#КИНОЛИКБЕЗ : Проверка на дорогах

Небольшая, но незабываемая история ревнивого летчика в 20 днях без войны. Это концентрированное прикосновение к чужой беде, к чужой боли. Это ощущение того, что там прячется в потемках чужой души. Это титульный сюжет проверки на дорогах. Как понять другого человека? Не через слова. Спойлер. Как можно понять, что он сделает в следующую секунду? Как в эти самые секунды сжимается дистанция между жизнью и смертью, между участью предателя или героя, в этой дилемме моральной, где все разделено то ли запятой, то ли пулей, уйти нельзя, остаться, простить нельзя, простить. Главная тема кинематографа Германа – моральные дилеммы. Я полюбил этот фильм за один только эпизод. В середине фильма, помните, флэшбэк, столь редкий для Германа.
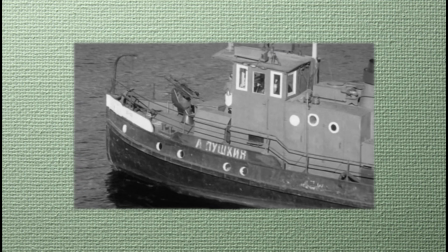1:04 Плывёт катер по имени Александр Пушкин, звучит граммофон какой-то издевательский брехтовский зонг.
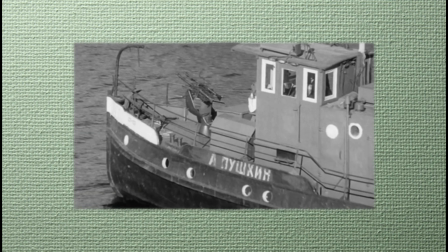1:11 На закате ходит парень возле дома моего, поморгает мне глазами и не скажет ничего.
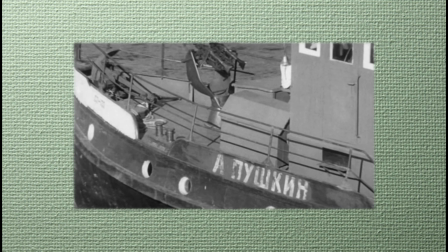1:16 А что он моргает? А что он теряет? Дальше мы видим, кому принадлежит этот звук граммофон.
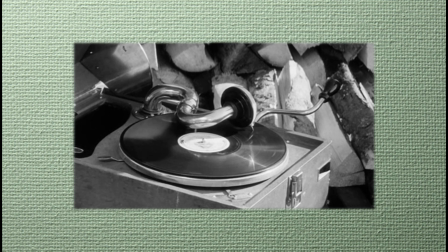1:23 Потом татуировка с якорем, может быть это наш отечественный моряк.
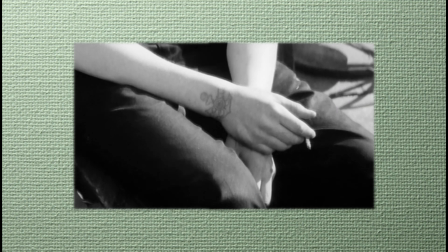1:28 Но нет обманка, этот по виду очкарик, хлюпик, наверное студент, оказавшийся после могилизации на фронте, просто фашист.
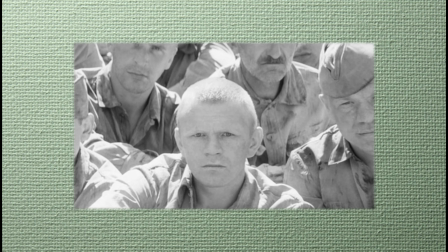1:37 Вот его пилотка, череп и кости, оказывается катер буксирует баржу и дальше идут эти потрясающие планы. Сначала 5 лиц, потом 5 сотен,
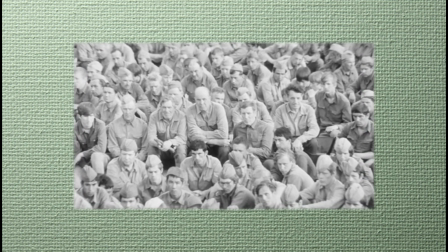1:47 потом общий план и мы понимаем куда плывет эта баржа и что происходит прямо сейчас. классический саспенс.
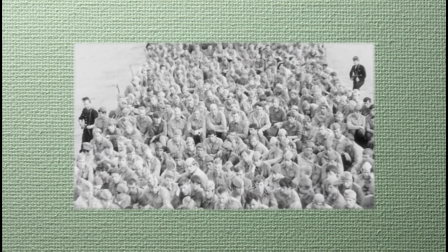1:54 Нужно взорвать мост, вот только вместе с этим мостом и эшелоном погибнут тысячи.
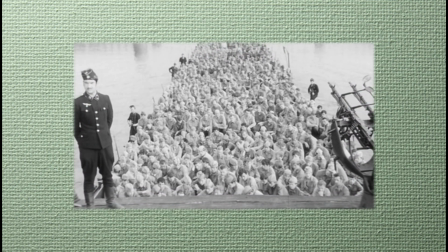2:01 Как каскадная драматургия, как каскадный кадр, Герман изжимает и растягивает самое интересное.
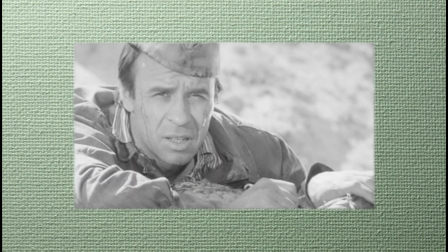2:08 Испарено на лице Соломина персонажа Олега Борисова, который управляет это ядской машинкой.
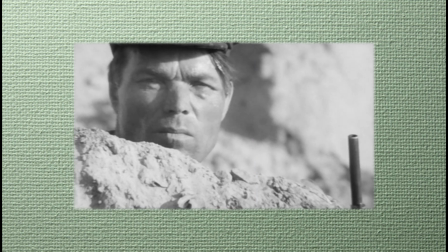2:14 Еще несколько портретов партизан. Наконец, Ролан Быков, главный человек, он принимает решение.
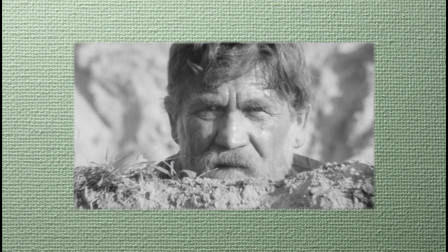2:22 Командир партизанского отряда Локотков. И вот он саспенс. Взрывать не взрывать.
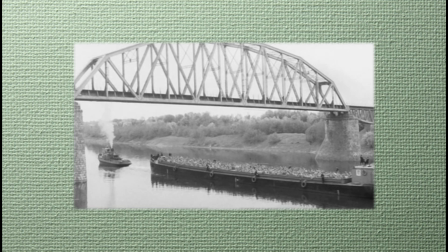2:27 Дальше в этой каскадной драматургии, в каскадном построении кадра, где каждый следующий как будто бы отрицает и сохраняет предыдущий, напряжение нарастает.
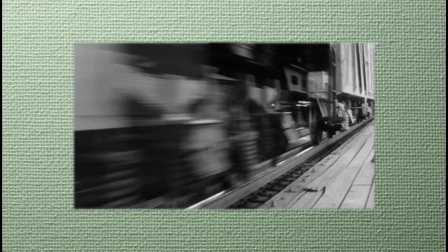2:38 Наконец оказывается, что все это всего лишь воспоминания. Это моральная дилемма, относящаяся к другому эпизоду фильма.
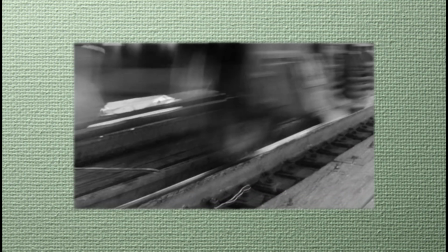2:45 И вот она ключевая «Киноправда».